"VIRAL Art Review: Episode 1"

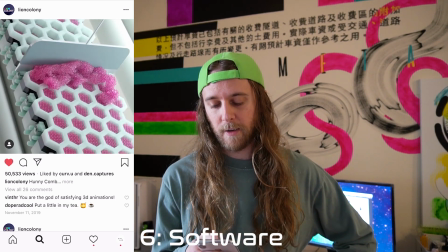(20:28)
The analysis of software here looks like he used Houdini for the actual like particle sim effect, and then the rest of it was built in Cinema 4D, which is definitely a good use of the tool set.
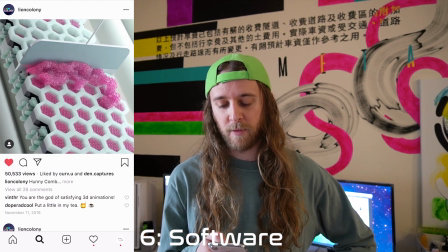(20:42)
I think you could probably accomplish all of it in Cinema 4D or all of it in Houdini,
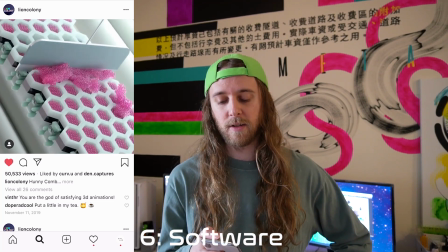(20:49)
but again, Houdini's modeling tools, you know, if you're not used to it, then you know, it's more of a VFX tool anyway,
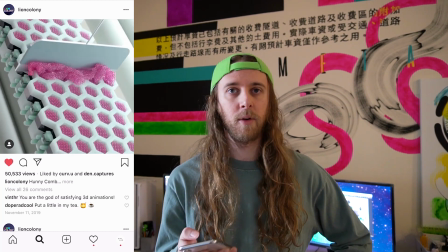(20:56)
so it's a lot of artists use both Houdini and Cinema 4D. Okay, number 7 on our list, sound design.
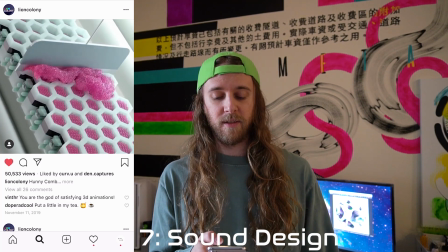(21:03)
I think the sound design is exceptionally good in this video.
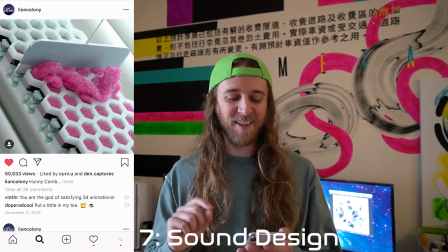(21:07)
You get the little bee buzzing, and there's like some birds chirping, and so it takes this like really clinical,
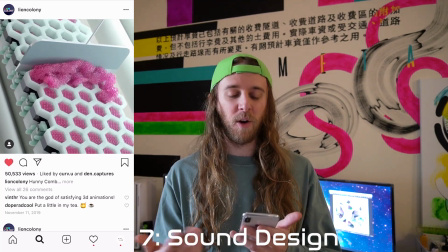(21:15)
like kind of stark environment that's like, you know, around the honeycomb, and like the playfulness of the colors,
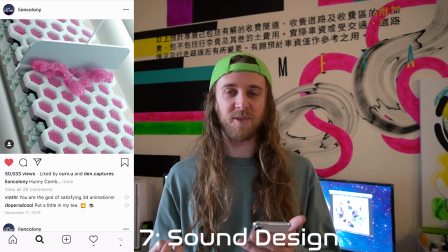(21:21)
and then the sound like really brings like this sort of like playful quality to it, which is really important.
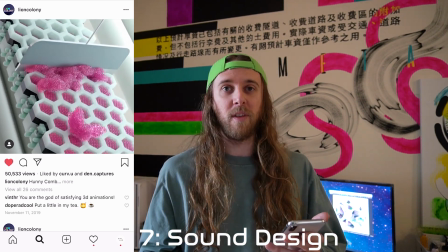(21:26)
I mean, the sound could be 50% of the entire video. It could be more than the video, you know, sometimes. So the sound design is really important.
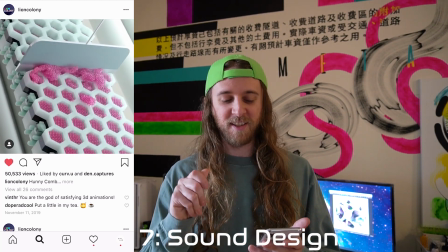(21:33)
And in this case, you know, it has like this sort of visceral quality of the goo coming out, the little particle goo,
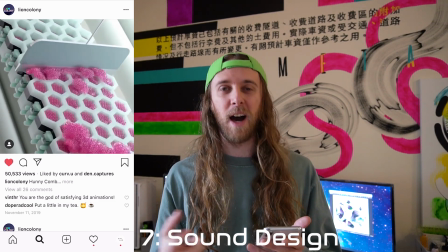(21:39)
and you can really hear the sort of like ambiance of like the character of the atmosphere that he was trying to portray in this piece.
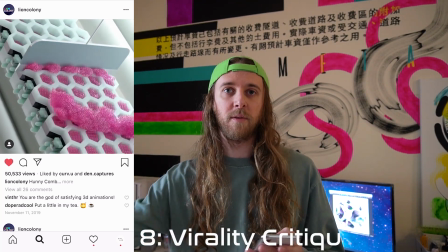(21:47)
So great job with the sound design. And number 8, our last and final point on our review here, is the virality critique.
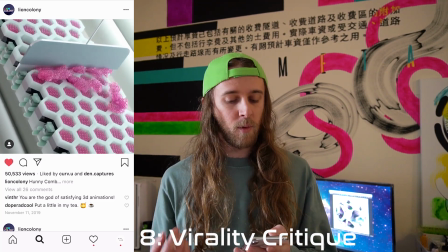(21:56)
What is the hook?
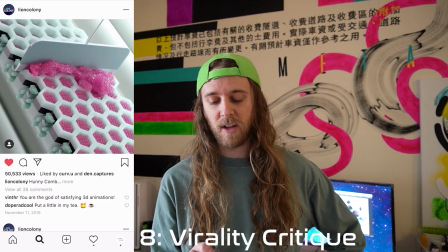(21:57)
I think the hook really is like, as the goo starts to come out, and then you like really look at the finer details of the sim,
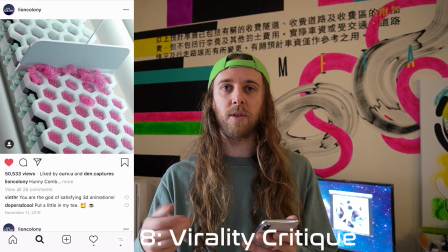(22:05)
you notice eventually that you notice after the second or third time a lot of other details.
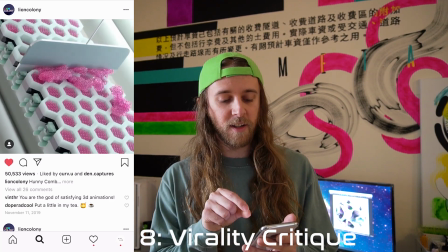(22:10)
You notice the little bears on the side of the honeycomb, which is like one of the, you know,
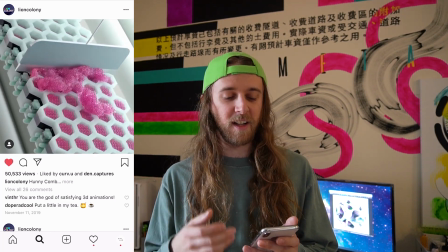(22:14)
like signature like little model elements that that Lion King puts in to a lot of his animations.
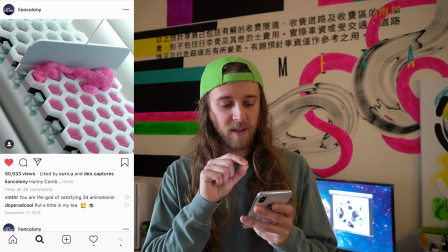(22:21)
And then you begin to notice that there is a small inflection of detail in the where the blade creases over the top of the honeycomb.
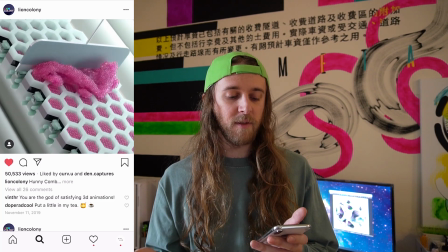(22:29)
So the honeycomb itself is made out of this like silicone-like material,
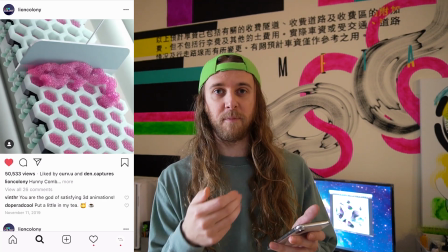(22:33)
which definitely it could have just been, you know, just like a regular, you know, like model element that the blade was like creasing over the top of,
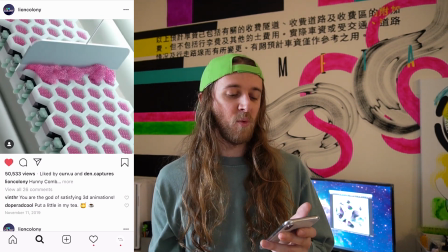(22:42)
and it wouldn't have been as good.
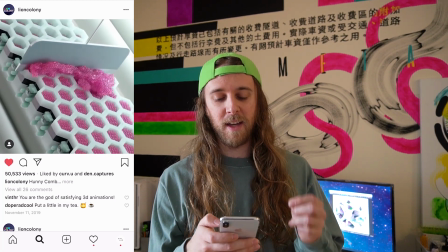(22:45)
So this was definitely like an extra effort on his part to make the honeycomb be this like silicone-like substance.
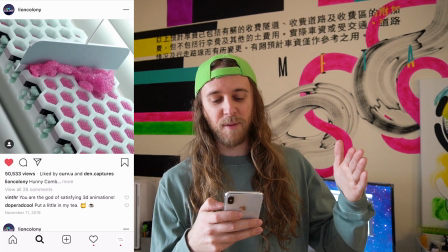(22:53)
You can really see that sort of, you know, like that the process of it like screeding out the, you know, the particle goo.
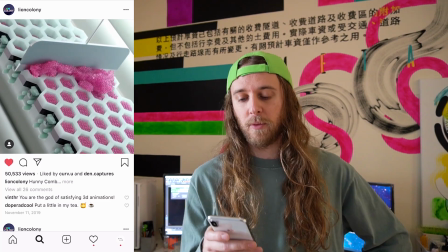(23:01)
It just makes for such more like dynamic and interesting video. What could have been done a little bit differently is the loop itself could have been seamless.
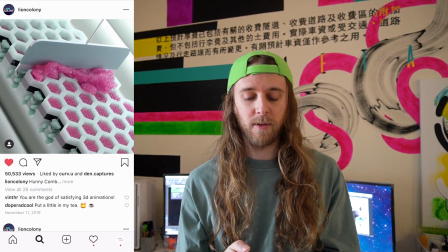(23:09)
There is a basically like a stop and end point to the loop, where you could tell that it like, you know, stops and starts.
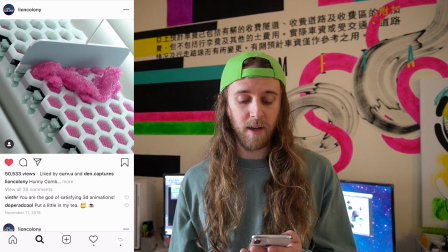(23:16)
But overall, exceptional job, and thank you so much, Lion Colony, for sharing that with us. All right, everyone, this is the end of the first video of the Viral Art Review series. I hope you liked it. If you did like the video, please smash the like button and subscribe for more. If you liked it, or if you have any criticism of the video, what could be done a little bit better, please feel free to leave a comment in the comment section below. And okay, everyone, see you in the next video, and have a good one.